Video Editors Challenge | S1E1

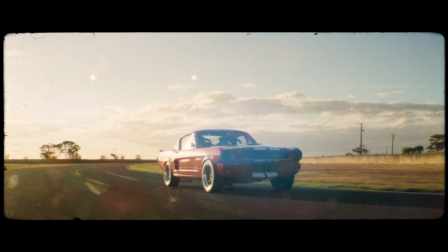[8:15]
And there's that and wham, then wham part of the voiceover. So I wanted to find music with a break in it. So it was like break and wham, and then like the beat drop comes back in.
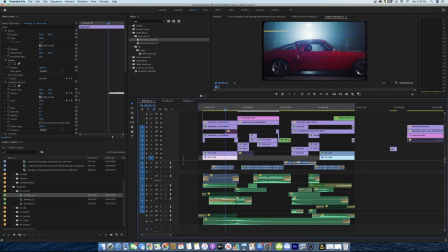[8:28]
The next step was to kind of roughly map out the visuals. So I knew I wanted to start with this shot because it was different than all of the other shots, and it kind of had a more mysterious feel. So I put this shot under the ambience section. So on that break of the song, I wanted to go from widescreen to full screen because then you'll feel the impact a lot more. You'll be in like a widescreen format, and then right when everything goes to full screen, you feel like you're way closer to the action.
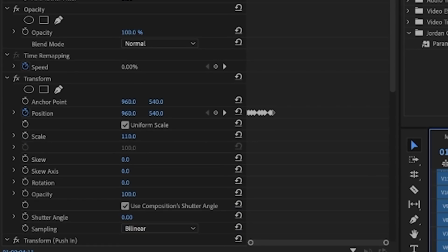[8:54]
So that's why I wanted to do that. I ended up adding a lot of camera shake via the transform effect,
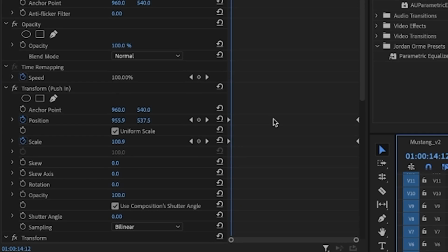[9:00]
just to make things a little more intense, especially in like this shot, for example.
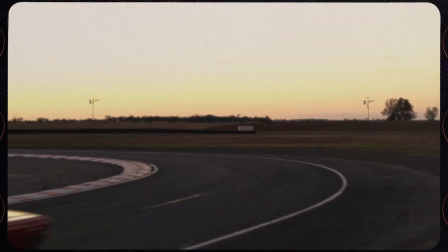[9:07]
And I did a lot of push-ins and zoom outs to make the footage feel more dynamic. And then last step was to try to make all of the footage look like film. So basically, I used a pack from Ezra Cohen.
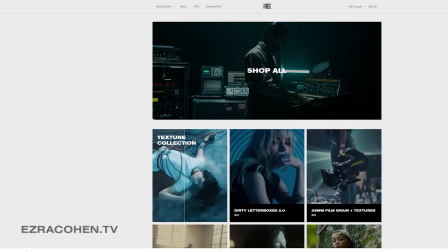[9:22]
He has a really great film grain pack.
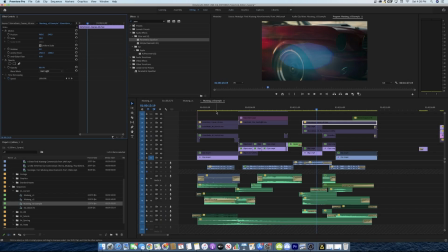[9:24]
Ezra has some amazing texture packs, so I used his film grain, and I used a lot of 4K film graining and some of his mats as well. One thing that I wanted to do was add a little bit of shake before the beat drop.
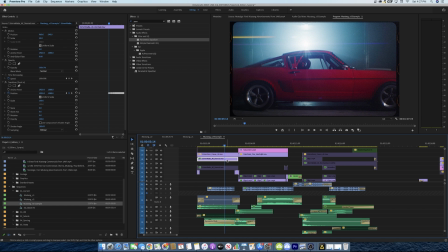[9:37]
And I wanted it to feel like when we were watching through the film projector, everything's getting so intense that the projector is like shaking and like can't even handle the footage. So I added the camera shake not only to the footage, but also to the film mat.
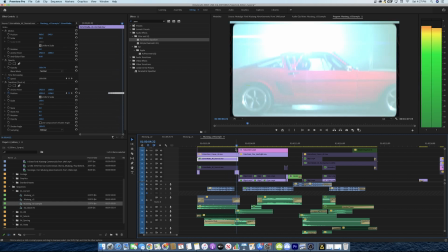[9:51]
So it looks like it's shaking around. But as you can see, the top of the mat is showing.
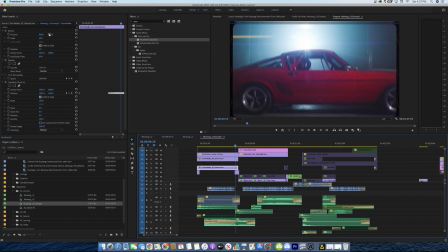[9:56]
So what I ended up doing is taking the mat, duplicating it and moving it onto the top. And that's when it looks like when there's a film strip and you have frames repeating. This is probably one of my favorite parts of the edit, when the riser is getting super intense and you can hear the car sounds coming in and the film projector can't even handle the footage.
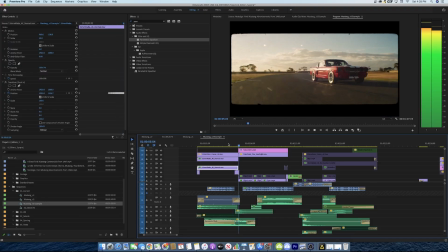[10:15]
Oh, it looks so cool. I love that.
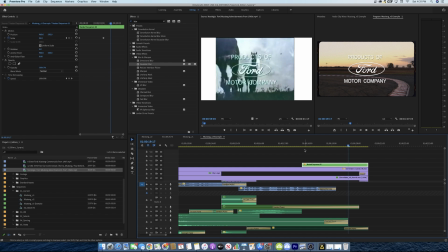[10:17]
Overall, I wanted this commercial to feel like it was filmed in the 60s, but with modern equipment and modern editing tools and everything like that. But I just really wanted to emulate that vintage style. Okay guys, it's the final video and that means it's my turn.
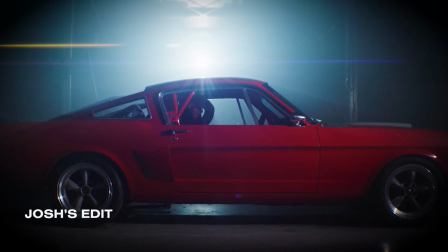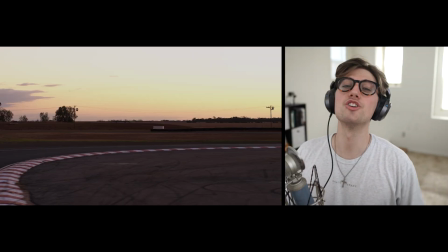[10:37]
Josh the Legend Olufemii!
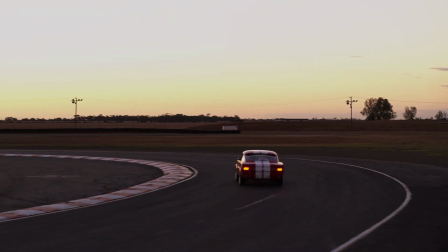That was like one big buildup. Like, I wanted it to go somewhere else.
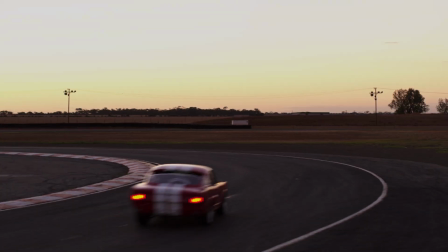[10:51]
It was so good. Oh my gosh. I love how he really manipulated the footage a lot.
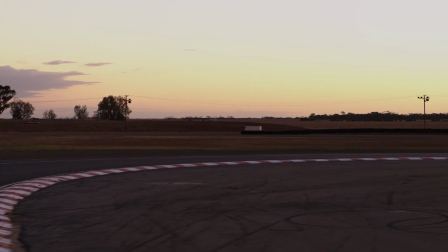[10:56]
There was a ton of zoom ins. Like, the footage was so punched in. And I love how he used rack focuses too in post.
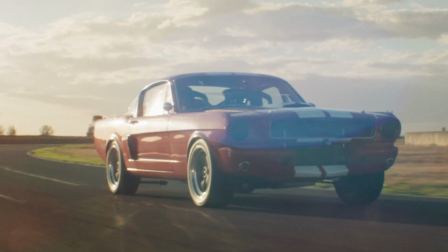[11:02]
Hang on, did he add a flare there? He might have added a flare there. Ooh, Josh. Gave me a bit of a nice little keyframe there. I like how we all started with this shot though.
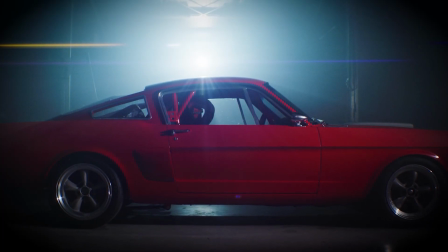[11:11]
That's super interesting. Because that shot wasn't like anything else. And so we all knew, hey, we gotta start with this one or end with this one, like something. Like, it doesn't quite match with the rest of the footage. I gotta say though, some of these other edits, I think they definitely beat me out as far as quality goes.
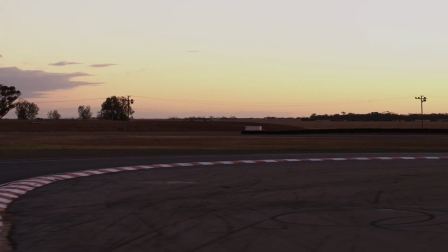[11:25]
These were freaking sick. As far as how I approached my edit, I thought that I needed to tell some type of really quick story. So some kind of progression. The car started out empty and then the guy was in the car and then the car ended up, you know, going crazy on the track. First thing I thought about was creating my music bed, which first included picking my soundtrack. Then I started laying my clips in order, kind of in that progression. And then I started adding cool sound effects to really add to any visual cues, whether it be transitions, maybe the camera zooming in, or the car passing the frame.
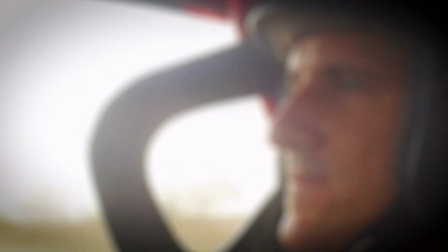[11:56]
Popped the footage in After Effects and I added a little bit of camera shake using the wiggle expression just to
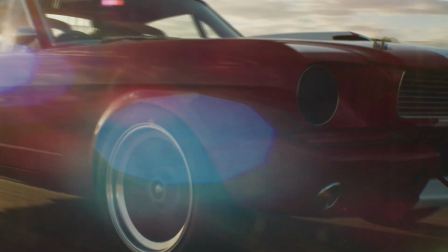[12:01]
kind of ramp up the energy and kind of just create a more engaging look as far as the footage. The footage was very, very stabilized and still originally. So I just wanted to shake stuff up a little bit. All right, guys, thanks so much for watching. Please make sure to check out episode 2 where we have 3 VFX artists edit the same clip. It's amazing. You can check it out in the link below. And remember to keep it chill.